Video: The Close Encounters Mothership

Hi, I'm Margaret Wedekamp. I'm the chair of the Space History Department here at the Smithsonian's National Air and Space Museum.
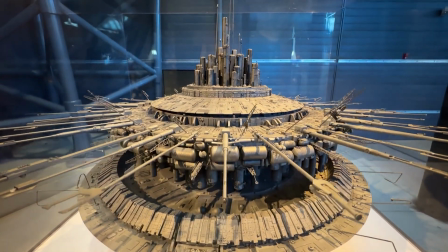[0:24]
This is the Close Encounters mothership model. This is the large model that was used to get the iconic shots from Steven Spielberg's 1977 film Close Encounters of the Third Kind. Steven Spielberg, the director,
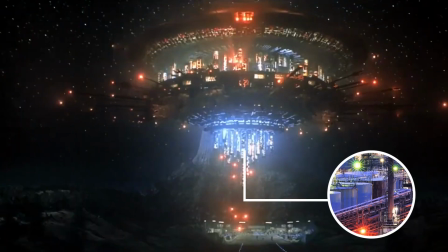[0:38]
he saw a petroleum plant lit up at night and was really captured by that vision of all of those lights in amongst all of those other industrial-looking structures.
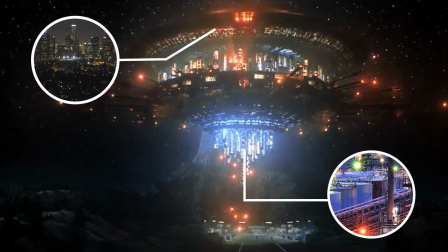[0:50]
The bottom, as I understand it, comes from him seeing the city lights in California reflected in the hood of his car. Part of the layers of detail that are on this model are something that are called greeblies,
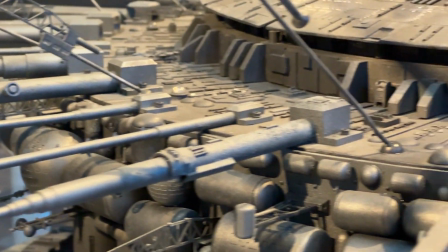[1:02]
which is where you just put a lot of texture on a thing in order to make it look like a real thing. So if you look at your car, if you look at any of your bicycle, it has bumps, it has ridges, it has things on it that are a part of it being a real thing with parts and pieces and connections.
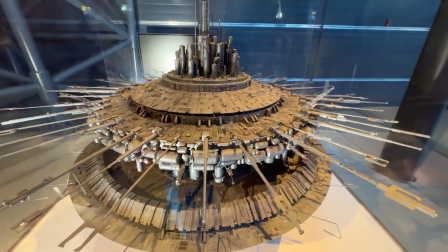[1:22]
So the way that a model like this is built is that it is hand-built of all of these little tiny pieces.
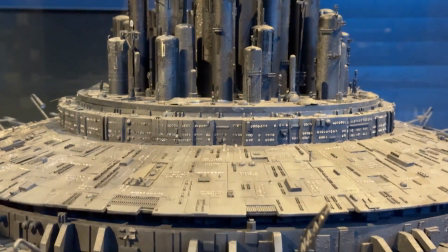[1:29]
The little columns on the top of the model were actually hand-rolled by the model makers.
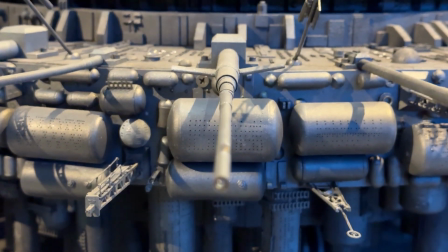[1:34]
But we also know that they just grabbed streetlights from railroad kits and bent
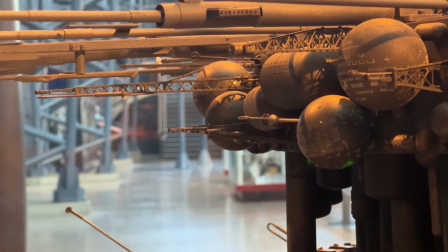[1:41]
them at alien kind of angles and used those to create the spires and the spines that are all around this model. And then the cloud effects that surrounded the model, that was a part of the story in Close Encounters of the Third Kind,
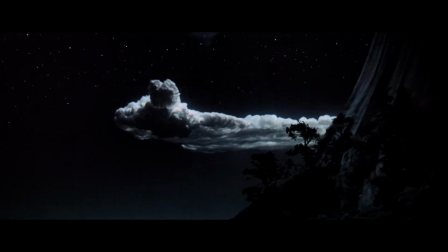[1:56]
that when the alien ships would show up, it would affect actually an almost change in the weather and create clouds that would be around the ships themselves.
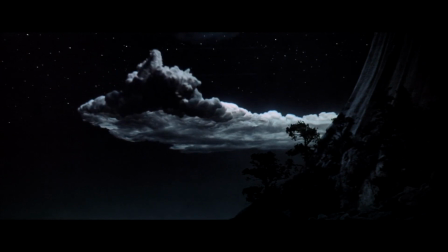[2:05]
By creating layers of density with water,
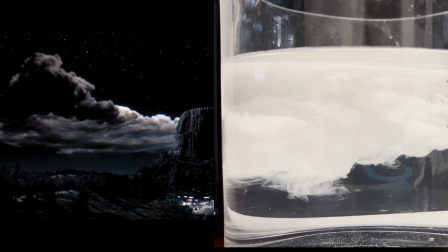[2:09]
they were able to create this look of having paint seem to billow but then also hit a stopping point and spread out in a way that made it seem, when it was added to the film from the model, like the model itself, the ship itself, was reshaping how the clouds formed around it.
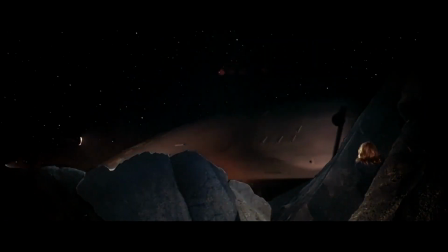[2:30]
As the mothership comes over Devil's Tower National Monument, that large butte out in the American West in South Dakota,
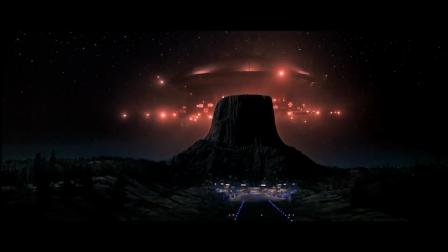[2:38]
all of those pieces needed to be built in order to make this scene. So there's not only the building of the mothership model to depict the alien spaceship,
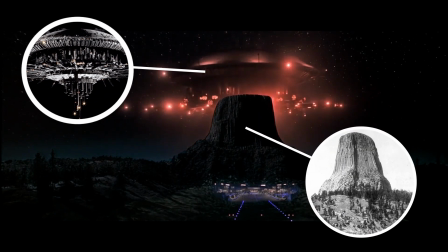[2:47]
but they also needed to build Devil's Tower and then composite that in with the rest of what was being done to set the scene.
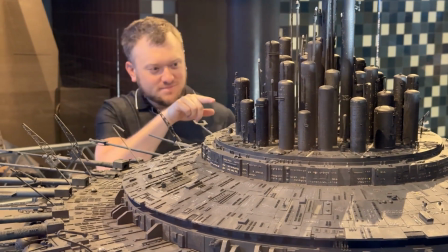[2:55]
The model makers thought that nobody was ever going to see this up close,
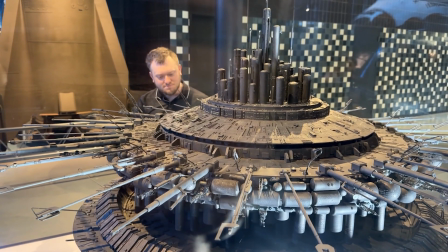[2:58]
so in addition to doing all of the very exacting detail-oriented work of building all of the layers that are what gives this model its final effect on film they had some fun so the model makers hid little things
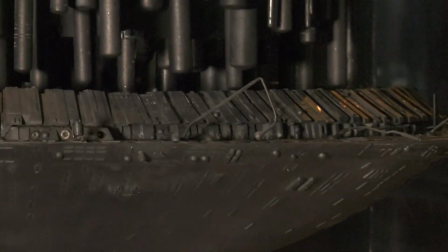[3:16]
in amongst the other details here you can even see r2d2 essentially riding on the edge of the
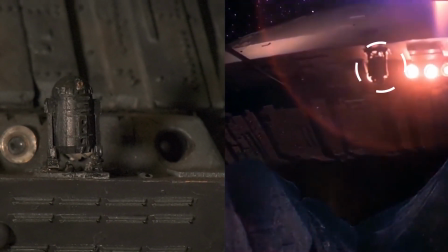[3:23]
mothership model shows up upside down in the actual film and in fact there are even two very small,
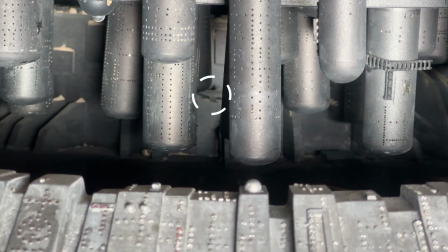[3:29]
deep inside the model, great white sharks. A little nod to Jaws, which was Steven Spielberg's movie just previous to this.
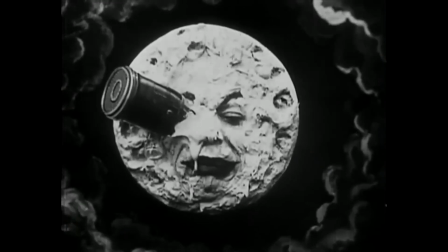[3:38]
Movie making really builds on itself. When people see things done by another filmmaker, they are trying not only to replicate that,
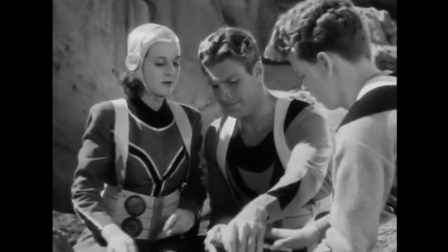[3:46]
perhaps adopt some of those technologies, but then also build on it.
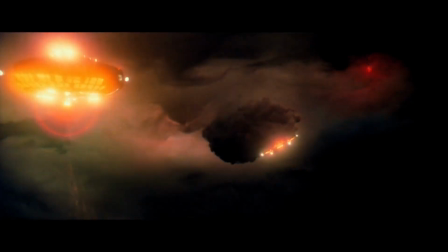[3:50]
So when you really look into the history of movie making, there's a complex history in the development of cameras, in the development of lights, of special effects,
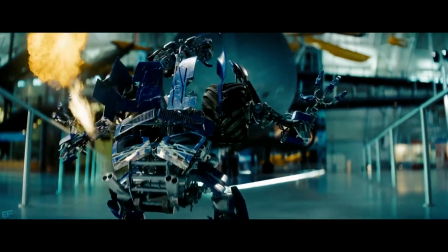[3:59]
and starting in the 1990s you then add to that computer-generated imaging and the ability to grab something and alter it, or in fact to draw whole characters with a computer. Let us know what you thought of this video down in the comments section.
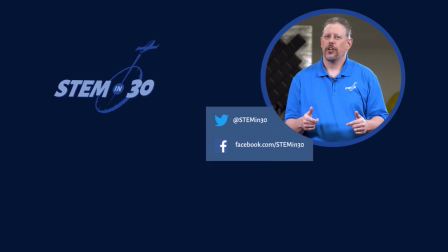[4:15]
And if you enjoyed it, be sure to give it a like and a share. And follow STEM in 30 on Facebook and Twitter and subscribe to the National Air and Space Museum's YouTube channel.